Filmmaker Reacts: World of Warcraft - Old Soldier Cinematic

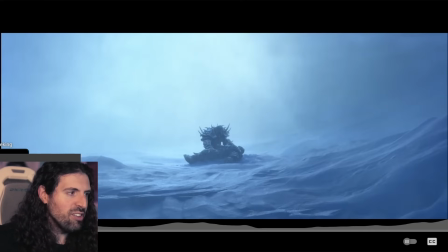We have sort of like this, I don't even know what the word, almost like a triad of emotions set the scene here.
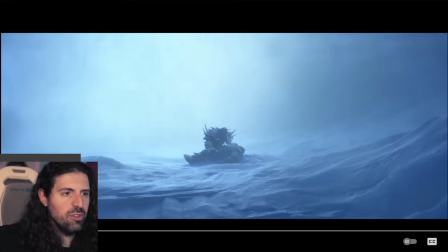beautiful image tragic image and what this is is you know because it's a vignette it doesn't have to place us in a scene or in a set piece that kind of like makes sense uh structurally right so what they what they're allowed to do because of that is it's just a vignette it's
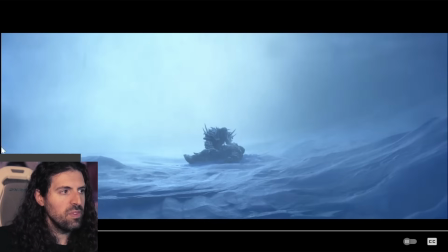just a little bit of a shot this mini scene um they're allowed to create this striking image and what do i get from this if you showed this to me completely out of context what i feel is solitude loneliness
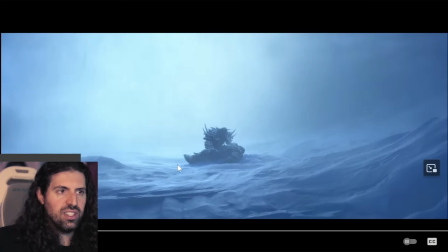tragedy tragedy is the main word i mean look at this it's just such an easy focal point for the eyes but the coloration is you know it's cool which means it's bereft of passion if you look at the color theory right it's bereft of passion and we're going to get into that later
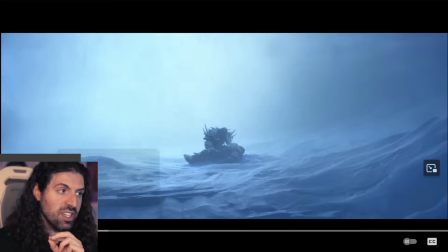in the trailer as well i want you guys to think about the color theory in this and how well done it is What's happening here is it's bereft of passion, it's drained, man, it's this cold blue, but it's not even a saturated, rich, bright blue, it's pretty much gray,
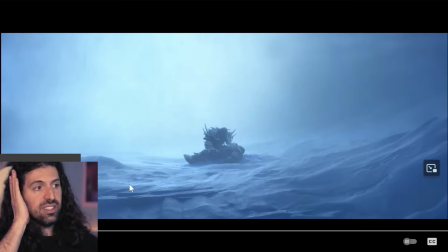you know, it's like he's really lost his passion, and this is his son, we learn later, very, very powerful.
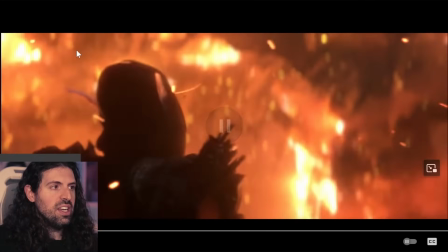and as we progress so we have this sort of visual triad what's going on here the second shot is sylvanas which we saw in the animatic just torching uh the poor night elves um and it's interesting because the horde is oftentimes presented
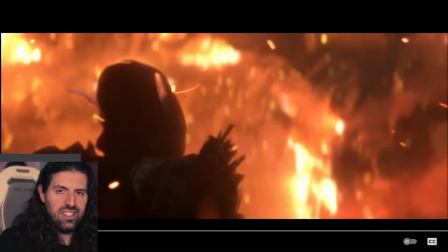as you know very very intense very battle hungry uh you know very sort of warlike but in this sense we're seeing someone who who seems to be against what she's doing like he just doesn't want to be a part of this anymore
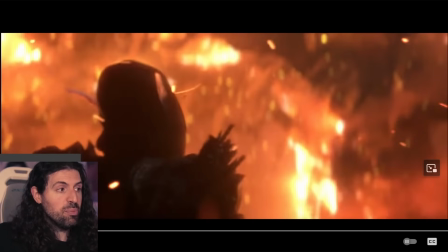right it's cold and then look at this the opposite is her passion it's like too much it's overwhelming burning people uh you can't even look at it it's almost too bright after that cold image right it's very very well uh well decided by the director and then this
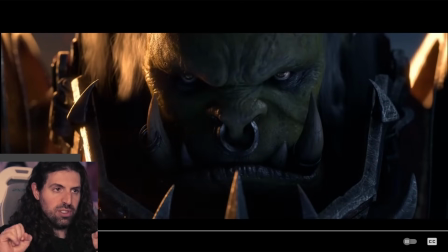also the sound design here was so on point just boom boom boom and then look at the look on his face man it's so cool and you know again out of context what does this give me it gives me this sort of uh wonderful you're the best literally a mind reader
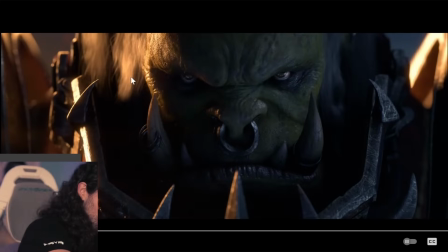alia has brought me boons guys she's she's the best she brought me delicious tea and popcorn so we can keep doing this reaction um she's the best but yeah what i get here is guys even out of context look at how beautiful this is this beautifully lit image but look we have on
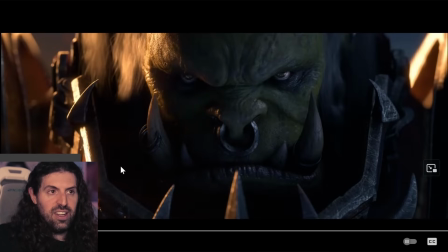this side of the frame that passion that flame that fire um and then over here we have the blue but look at how they decided to light
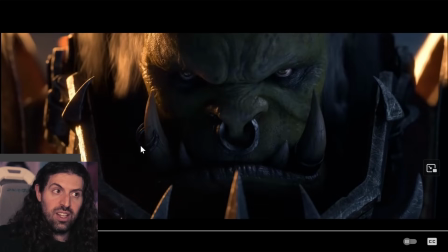it over here it's just a rim light so what does that tell you it's like his passion that fire the burning flame is kind of going out and then on this side of the frame it's mostly gray it's mostly blue it's like he's been drained all the way home until it's almost
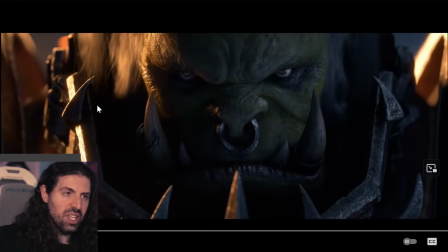gone man it's almost gone just the rim lighting now and then it looks like because of his armor it almost looks like he's imprisoned right it's like a jail for him he is imprisoned by the grief of losing his son and even more so than that he's imprisoned by the idea that he cannot
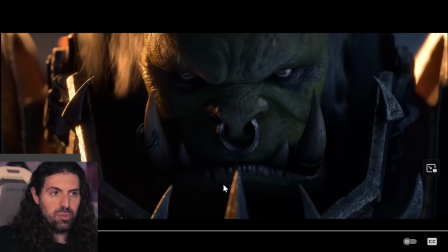escape this life with an honorable death he's been forced to fight forever man and he can't get his honorable death in battle and he has to live with the fact that his son is gone and like what does that make him feel as a father you know and it's just right there you know it's
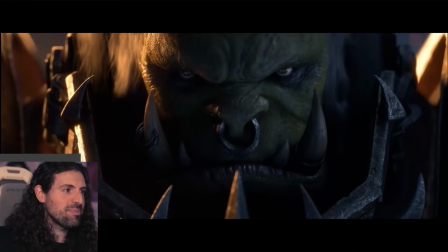right there in front of us there's so much emotion in this picture blizzard entertainment yeah
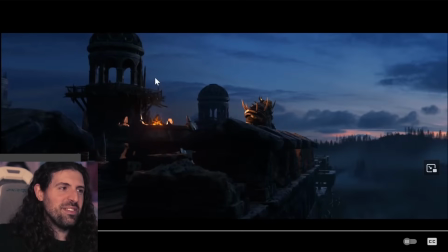and there it Like I said, right? Same idea. Same idea. It's almost dawn. You have this beautiful, cool image. It's so well composed. And of course, it's this little flame, you know, just, just keeping him alight. The light is behind him. He's looking off into the grief. He's enveloped by the grief.
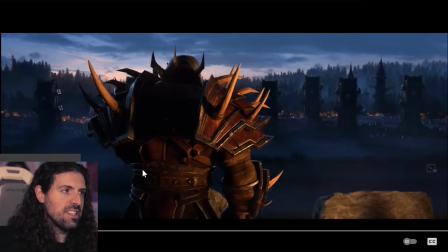Very, very well done. And this is him, you know, stripping off his armor, man.
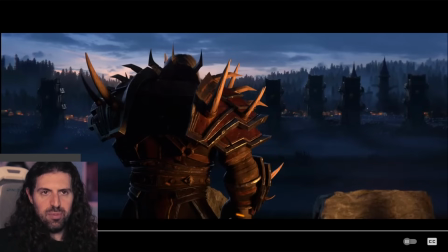It feels, it feels so Iliad to me. That's what I really love about this. You guys don't know, I'm super into the greek canon i was a classical studies minor in college on top of studying film i love love love love the greek stories and mythology and the canon it's great it
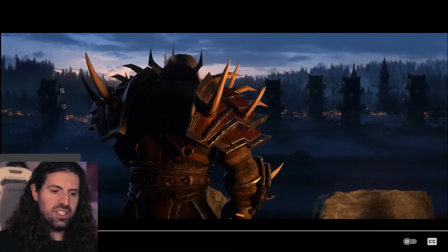really feels like the ili to me um this idea of armor being such a part of your identity you know we think patroclus we think achilles uh these these you know diomedes phoenix these like legendary warriors uh Hector who
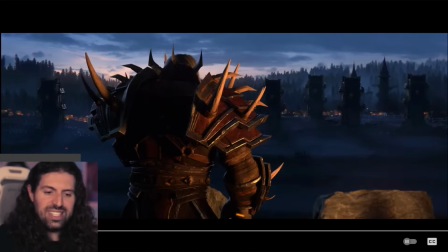have their you know it's part of their identity their armor like Hector of the Shining Helm it's like a part of their identity so to see Saurfang just stripping off his armor it's literally him removing his identity he's like so he can end his life it's like he's just like it's like he's taking off
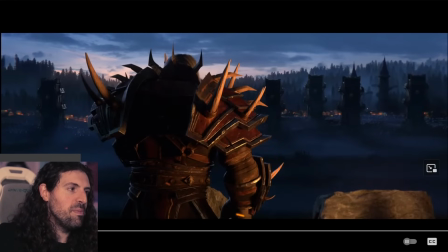his life it's like he's taking off himself and um I feel that But this is what I mean with the visual storytelling. There's so much meaning being conveyed by stuff. You know, he's not saying that.
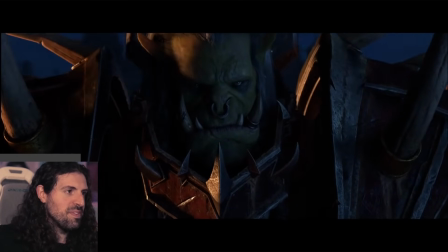It's just visual storytelling. And look at the expression on his face. He seems deflated.
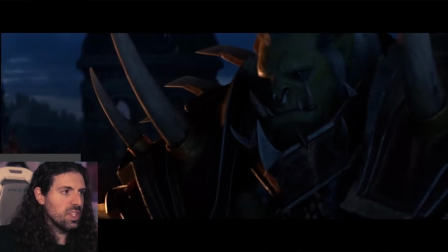He seems defeated. Yeah. Oh.
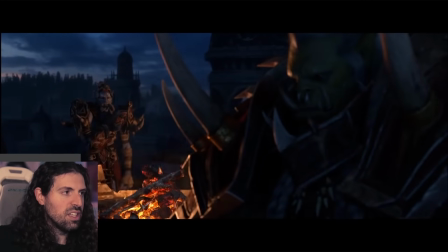Lord Saurfang.
Yeah. And then I love this scene because what a great contrast. like what a great character to be sent to him in his you know his time of pain
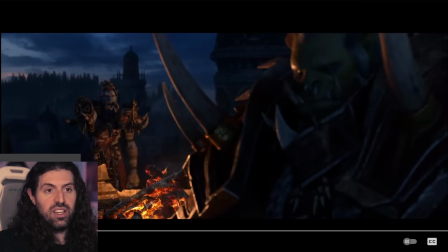and an absolute lowest point where he's like i need a hero a heroic death of some sort of guy i'm so like what are we doing as the horde you know like what are we gonna do i need to find some way to be myself again you know and and honor my uh
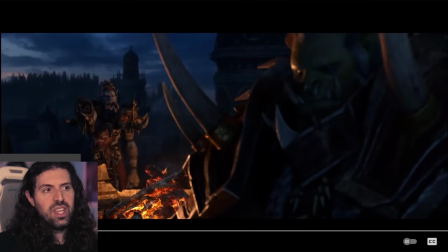and honor my son or something like that so what i love is they send him this guy and look what he says oh lord lord sarfan so to me i instantly know it's like oh this is a guy who look ups who looks up to him so so so smart to
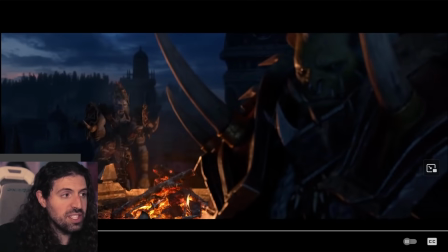to present this in this way that's why i said we're very reminiscent of helms deep when the little boy uh aragorn discovers the little boy he's kind of like using this completely rusted blunt dull sword and he's like oh
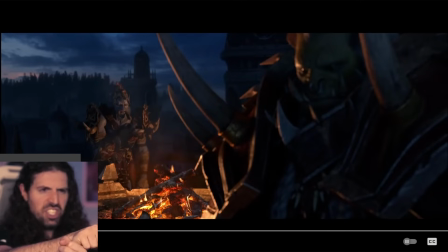god yeah this kid thinks he's gonna die and he kind of gives the kid this pep talk and he's like this is a legendary sword may i handle it swings it around a little bit he's like you are you are ready for battle man you're gonna fight so well with it and he just like completely boosts the kid's morale um so what i love and this is the contrast is
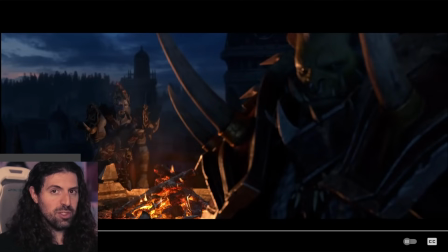in that scene aragorn is the one who's like you know he's a little nervous but he's still like the most bad strong warrior in in the kingdom you know he's an absolute beast he's literally the strongest man alive essentially in that in that universe uh sword frang is almost the opposite now he feels his absolute lowest like he is
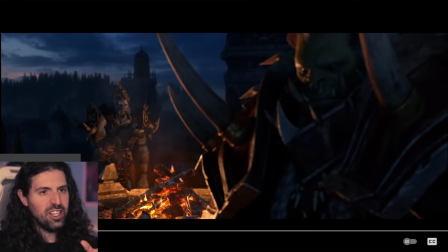just done uh so i love that they send him this guy and
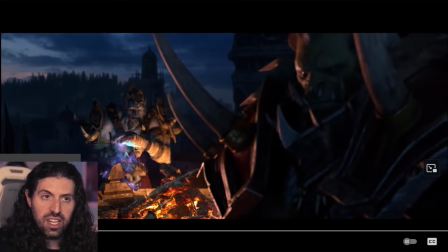you said his name his name is zirkin troll guy
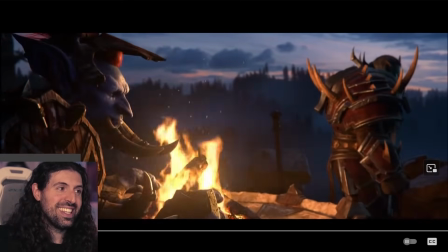yeah and look what happens see I talked about the color theory
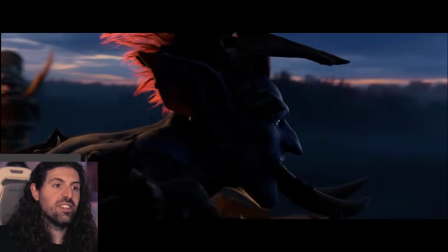he lights the flame so he brings a little bit more warmth
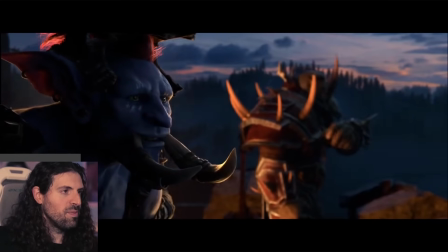it's almost like you know he saved him a little bit there how many do you think this